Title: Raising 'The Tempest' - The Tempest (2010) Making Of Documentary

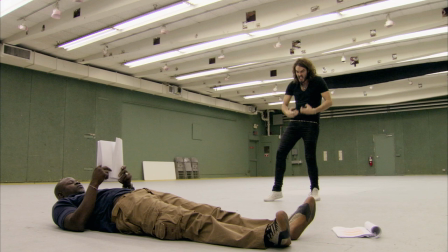33:02 They can't get enough freaky, oddity, weird, suppressed, sexual perverts, anything that represents the inner filth they feel within themselves, the perversions made flesh, they love it.
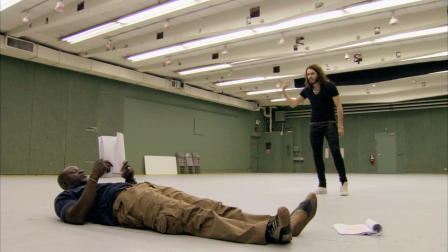33:11 I mean, forget it, if you're broke, if you're down on your luck, if you're coughing up blood in a gutter, if you're spluttering and alone and desperate, don't look round for help.
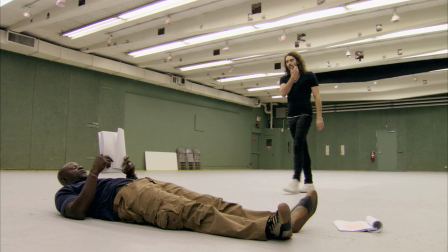33:20 But, you know, a fetus in a jar, they hand over their life savings.
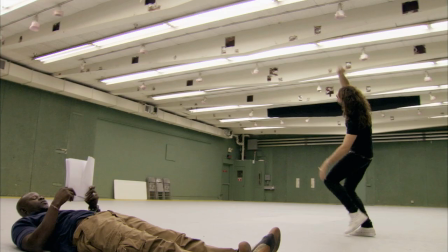33:27 I was willing to actually let Russell improvise because probably in Shakespeare's day, the actors who played those roles improvised.
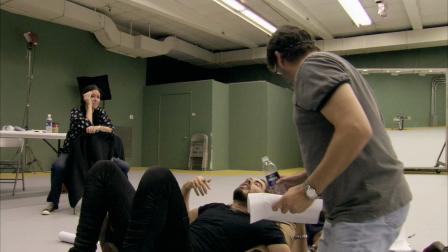33:35 It's like Commedia dell'arte.
Stefano, is that you? Stefano, if that's you, it's me! Just say out the mouth, is that your arsehole calling my name out?
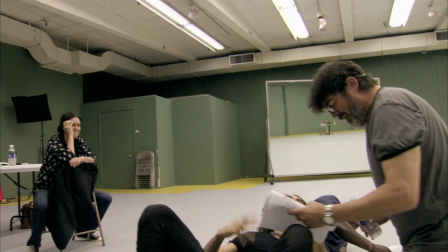33:43 No, Russell ultimately didn't want to do that. He really wanted to do the text as written.
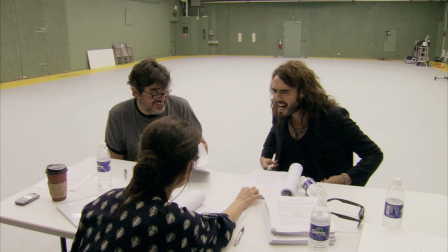33:48 Because sometimes his words are quite good, I think. I think so. He's got wayward language, that fella. I don't know why no one's picked up on it.
Then I think that he was able to marry those two experiences together.
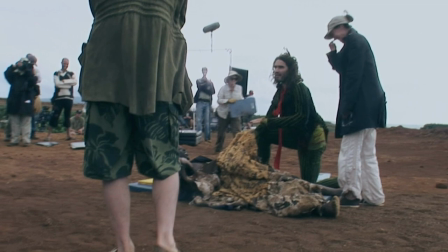33:59 What about leg? No. Like a man? Free joke. Free joke for nothing. You've already paid me.
It's really good, that rehearsal period, because you don't often get it in films. So I spent that rehearsal period just trying to avoid rehearsing, looking out of windows, stretching chewing gum as long as you can stretch it, then imagining it was a line of energy between two planets that are one day destined to clash, but there'll be lovers on each planet when they meet for that brief split second, they fall in love, and that would be the consummation. That's mostly what I got from the rehearsal process, a sort of cosmic romance.
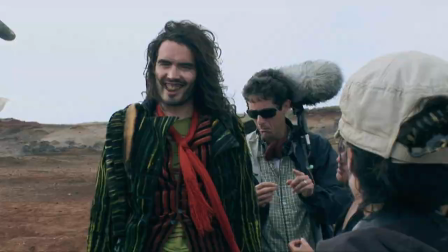34:37 So you lost more buttons? This is consistent.
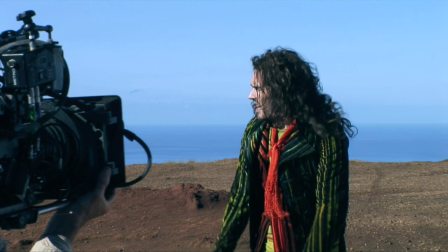34:41 The Trinculo costume was one of the first that I did because I kind of knew immediately what I wanted to do and how it should look, and obviously it helped knowing who the actor was, having Russell play Trinculo.
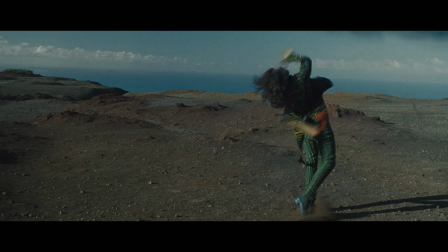34:53 His physicality really played a big part in what I ended up designing for him. sort of tailcoats, stripes and patterns, tight pants, striped pants that are kind of his style.
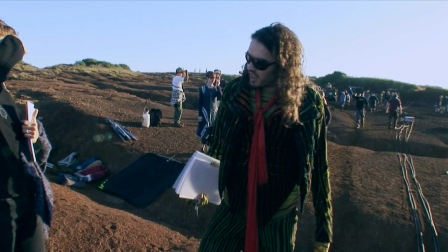35:04 I jumped off of Russell's persona.
It's lovely, eh? It's fantastic. It's quite a get-up.
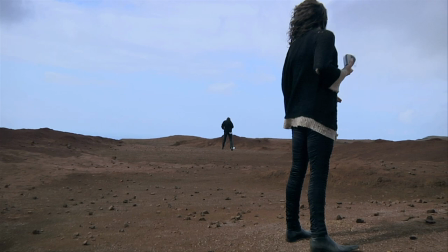35:12 Fantastic. Yeah, I'm into it. Russell's tea!
Let it go, the ocean. Are you trying to do... We gave him some really hideous teeth. He was too cute without it. Look at my teeth. I have to wear these teeth in it. So that's like surprising. Because I don't think they're different enough that people are going to go, ooh, they're costume teeth. People are just going to think he's got manky old British teeth. Well, they're cosy teeth, all right? I've got proper Hollywood smile, yeah? Not them Ricky Gervais inward inclining gnashers. Look at that. Leading man teeth, them. You can stake your life on them. I'll chew through anyone. Scarlett Johansson, Natalie Portman, sling them all in this direction.
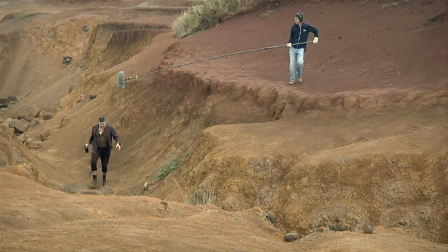35:54 I'll chomp them right up.
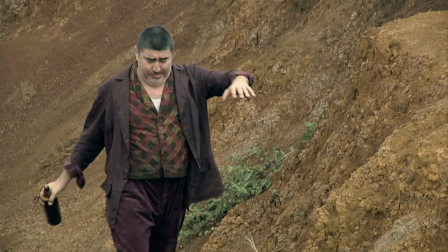35:56 And then wonderful Alfred Molina is wearing pants that are too small for him, his belly's too big for him, he's wearing a slimy t-shirt.
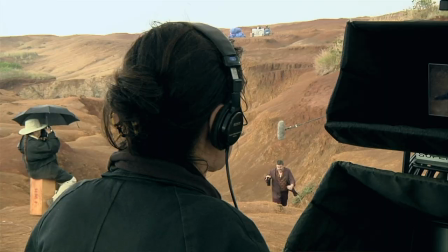36:04 Shakespeare was very specific where the songs went. And there were five songs in this play.
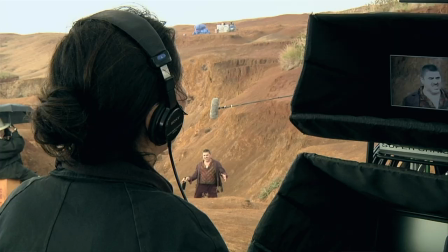36:10 The act of singing live on stage, coming out and doing a whole song, was part of the Tempest experience. Sometimes they're almost a thumbnail sketch of a character.
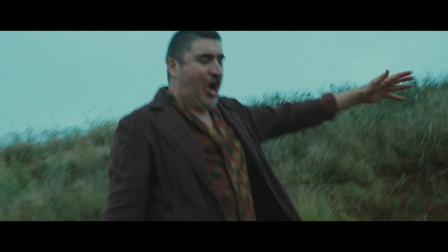36:22 When Stefano appears, he sings a body, a shipman's song, and in about four bars, you get the whole character.
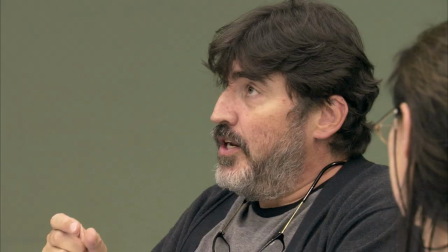36:30 At one point, someone says, oh, is this not Stefano, my drunken butler? You know, if you're a butler, you're halfway between upstairs and downstairs.
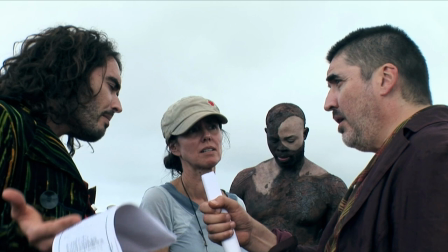36:39 Downstairs, you are the king, you are the boss.
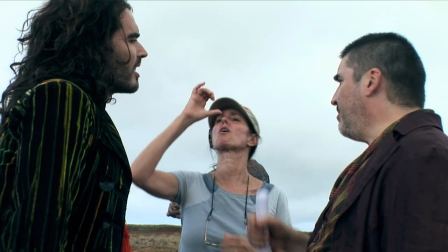36:41 You're like in the middle of the two worlds, and there's a great amount of room for pretentiousness and getting ideas above your station.
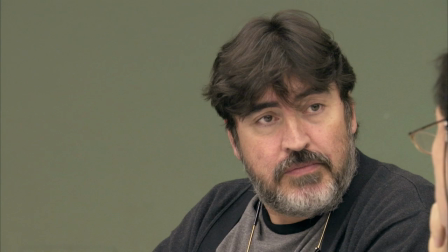36:49 Yeah. As the story progresses, that maybe Stefano, part of the irritation is that he's trying to kind of upmarket himself.
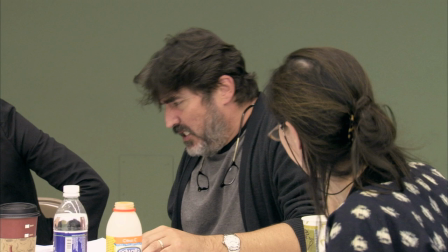36:57 I think we'll have the Chardonnay tonight. Shut up! That's what I like, yeah.
He's one of them old-style English actors full of anecdotes and stories about anything.